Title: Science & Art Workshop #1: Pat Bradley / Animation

Baseball player is a better example where if you do a pitch and you just go from here to when you're letting go of the ball, is not nearly as clear, because it's this kind of action, as this. I'll try to do this. Like actual wind up is so much more important to the animation, because it's telling you what's about to happen. And so that's a big part. Let's see if we can get back to this.
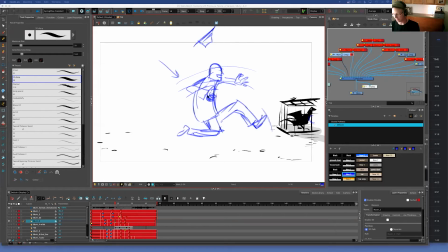(33:01)
That's a big part of animation, is anticipation. And this is probably not the best example, since I decided it wasn't working later on. I'm going to just play this one through so we know where we're at.
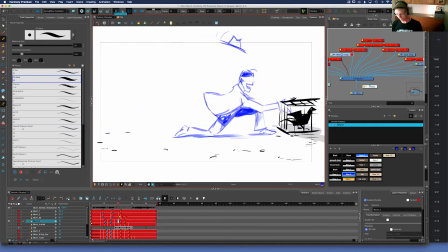(33:17)
So boom. And there's another thing that happened. I'll go back to anticipation in a moment, but this hat thing that's happening, I thought it would be cool to have his hat somehow fly off and land back on his head.
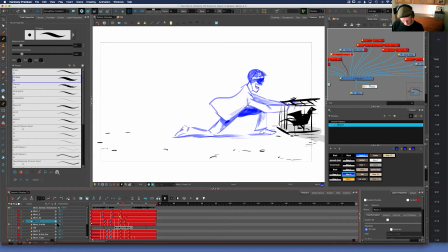(33:36)
But I realized kind of later that I was trying to force something to happen that wasn't working. I tried this version where I take a hat and put that on a different layer. I don't know if you can see it here. This is the hat layer. And I was just trying to,
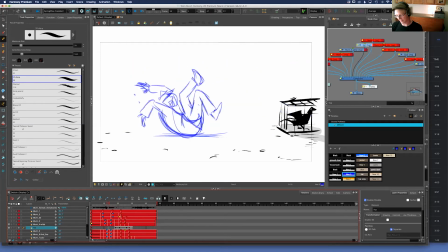(33:54)
it just doesn't make sense physically that his hat would, if he did a double somersault where he was just kind of spinning around, his hat flew up here and then landed back on his head, that might work.
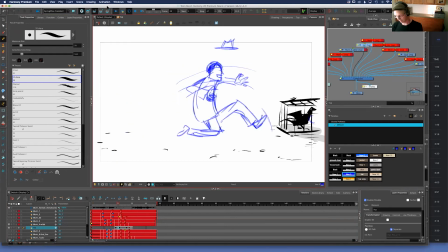(34:08)
But the way this is right now, well, doesn't really make sense. And it's one of those things where I wanted it to work so bad, and eventually I was like, I had to let it go.
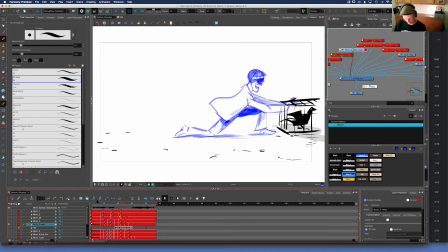(34:24)
And one other thing that's happening in this version is I'm using a peg. I'm making that first drawing sort of slide on its own,
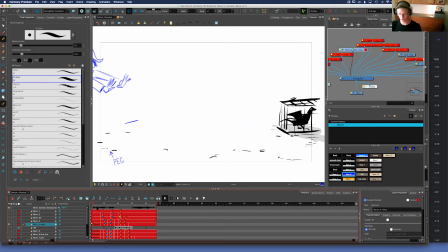(34:42)
which instead of just going from this straight to that, it's floating in and giving some free movement there.
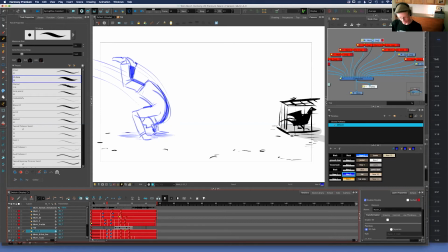(34:57)
And then I think this one is the final rough that I came up with before cleaning things up. So it's
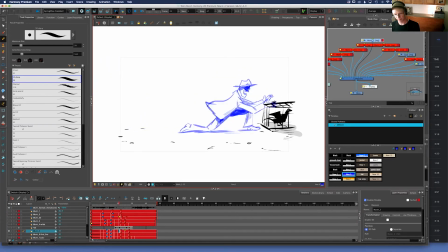(35:07)
like that. I can talk just a tiny bit about the arcs again. This is really helpful when figuring out these arcs that happen between the drawings.
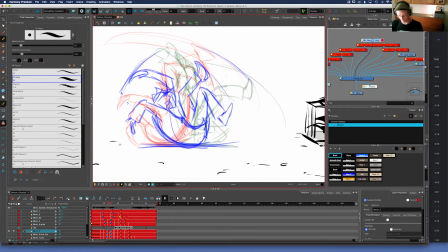(35:27)
So if we go to this view and see, like I like to use the hands as examples, or the feet. These hands are kind of making a little bit of that arc movement.
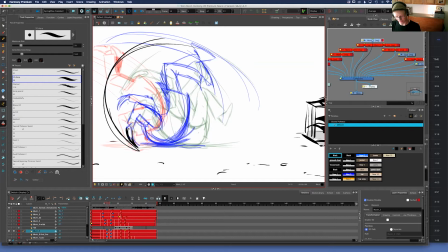(35:42)
They start, that helps you kind of figure out the shape of the hands. Hands probably don't do that in real life, but if you look at film or something, sometimes there's a blur, a camera blur,
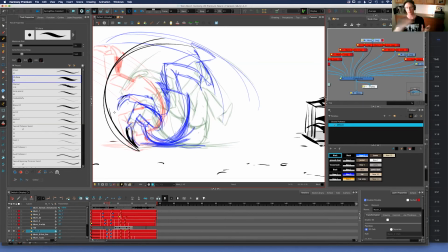(35:58)
where the hand or a limb or something moving fast is going to show that arc more exaggerated. So, like, maybe a better example here.
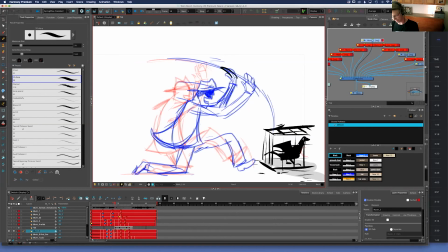(36:13)
Like, these hands are kind of doing this exaggerated, your fingers aren't going to bend like that in real life, but it helps when you're seeing it very quickly.
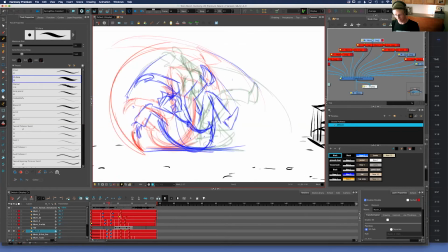(36:28)
It helps with that motion of establishing, these arches that happen, these arcs.